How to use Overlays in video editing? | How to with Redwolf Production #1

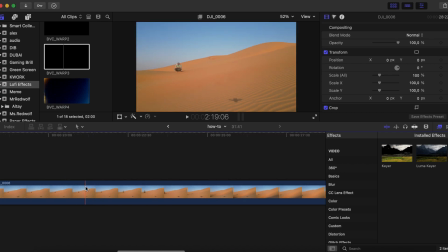4:07 Yeah, so this is the maximum video. Yeah, so right here, for example, I cut this. So I don't want this, boom. It's very chaotic.
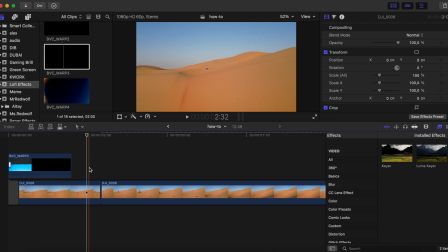4:25 I don't really like the way it looks right now because it just cuts. Like imagine you cut the meat and you cut half of it, but not at the right spot. So it's like, bam, and it's not even. That's where the overlays come in as well.
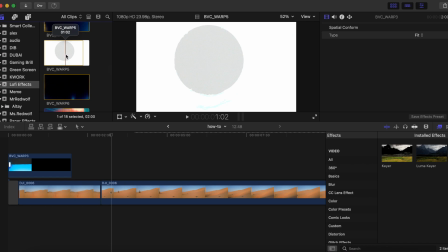4:40 So for example, I have another overlay right here. I take it, I just turn on the volume for now.
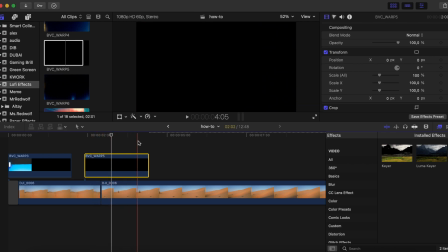4:48 And again, I don't see the transition, I just see the overlay.
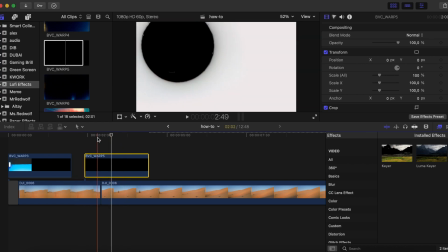4:54 It jumps to overlay and nothing else.
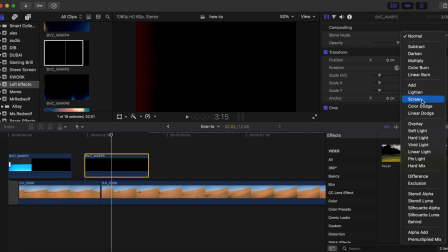4:56 I go to normal blend mode choose screen, and now it should be perfect.
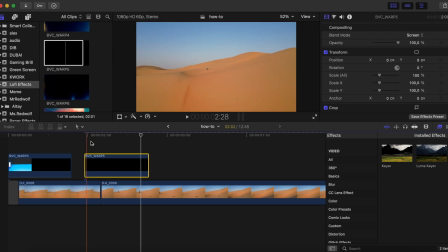5:06 You see, it's not just cuts already, but like you can of course edit it a little bit better to make sure,
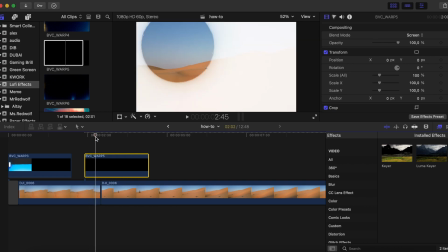5:13 for example, on this or this point it changes because it's widescreen all the way.
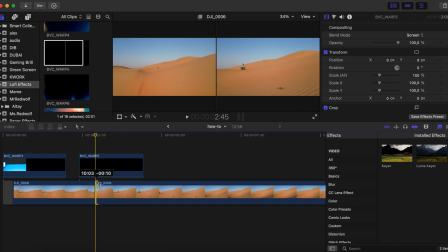5:19 For the human eye, you don't really see it when it plays because it's just one single frame.
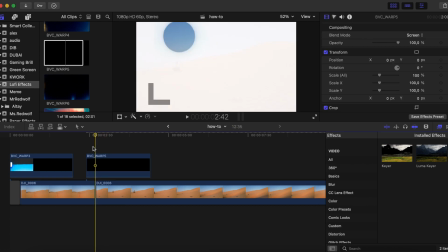5:26 But for the video editing, it's amazing. So let's see.
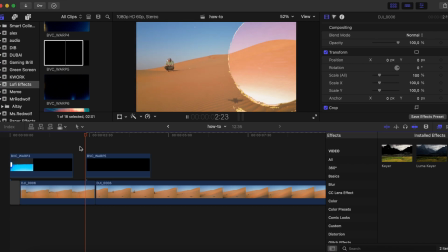5:31 You saw there's no way anyone would understand there was a cut like this. So we turn this overlay off, boom. We turn it back on. Look at this beauty. And now it looks even better.
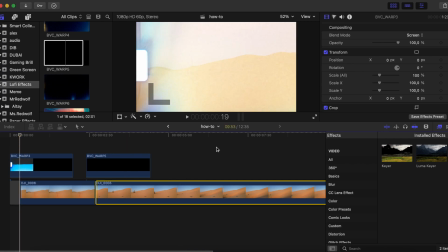5:48 So let's now also, we can put some blending, colors, overlay, anything.
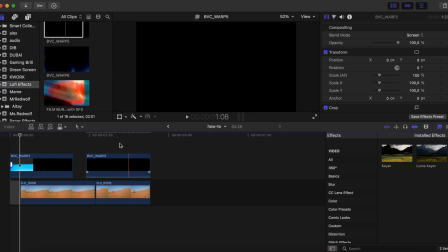5:56 But yeah, this is the way it looks. What if we put multiple overlays over one video?
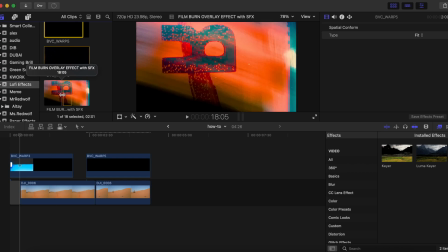6:04 So let me show you this, for example.
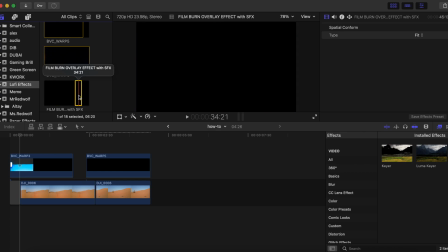6:06 This is one of my favorite overlays that I've used in the past few videos that I made for clients.
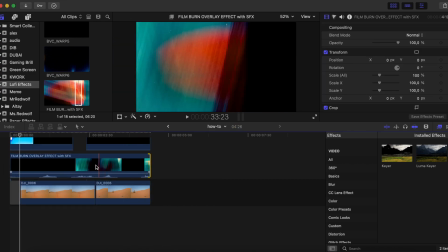6:15 It's really cool. So as you can see, it's just black. Just black.
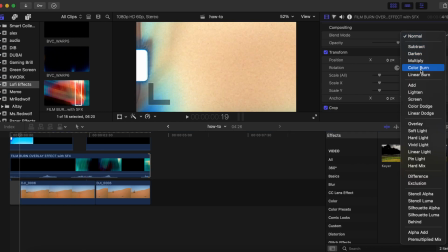6:21 I put the blend mode into screen again.
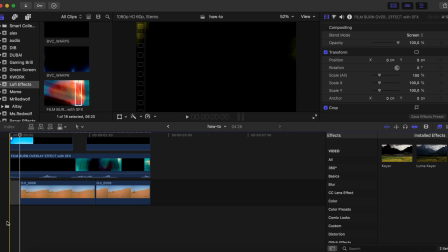6:28 The volume, I'll keep it because it's really cool. So let's see how it looks now.
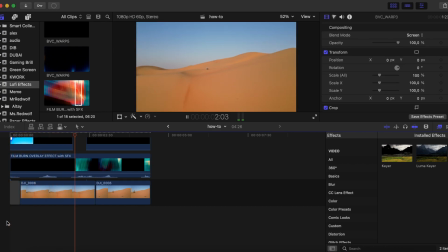As you can see, it makes those type of waves of energy or whatever you want to call it, or scratching, and it looks really authentic. I really do like it.
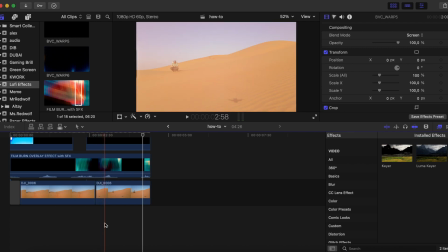6:49 It's even more better with transition, as you saw in my previous video.
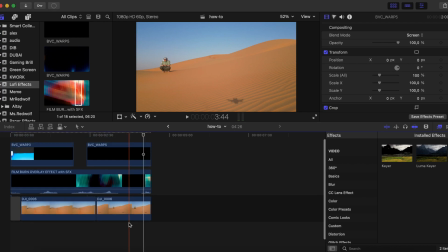6:54 But yeah, if you haven't, go check it out. Anyway, this is it for today's video. I hope you learned something, how to use overlays, and if you're new viewer right here, don't be shy, subscribe, leave a like, it's for free.
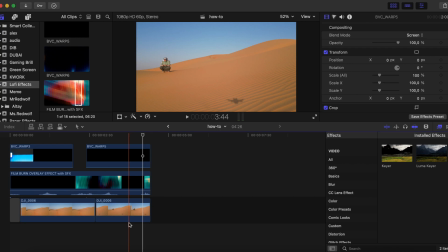7:12 And if you're someone who's looking for a video production company, we're Redwolf Production. You can leave a comment or you can message me on Instagram at
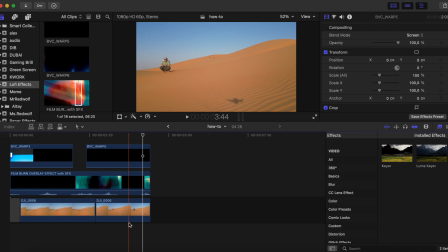7:26 Mr_Redwolf. Or you can leave your information on the website
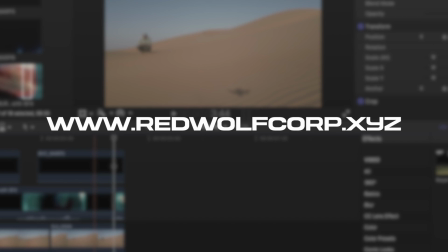7:36 www.redwolfcorp.xyz in a Redwolf Production section. So you just press it and leave your contact info.
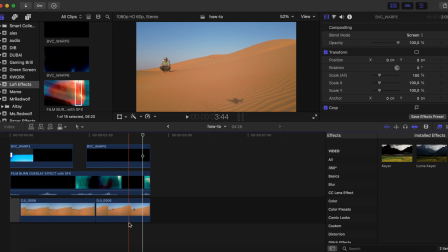7:42 Anyway, I hope you enjoyed this. Once again, I hope to see you soon in the next video next week, and bye bye.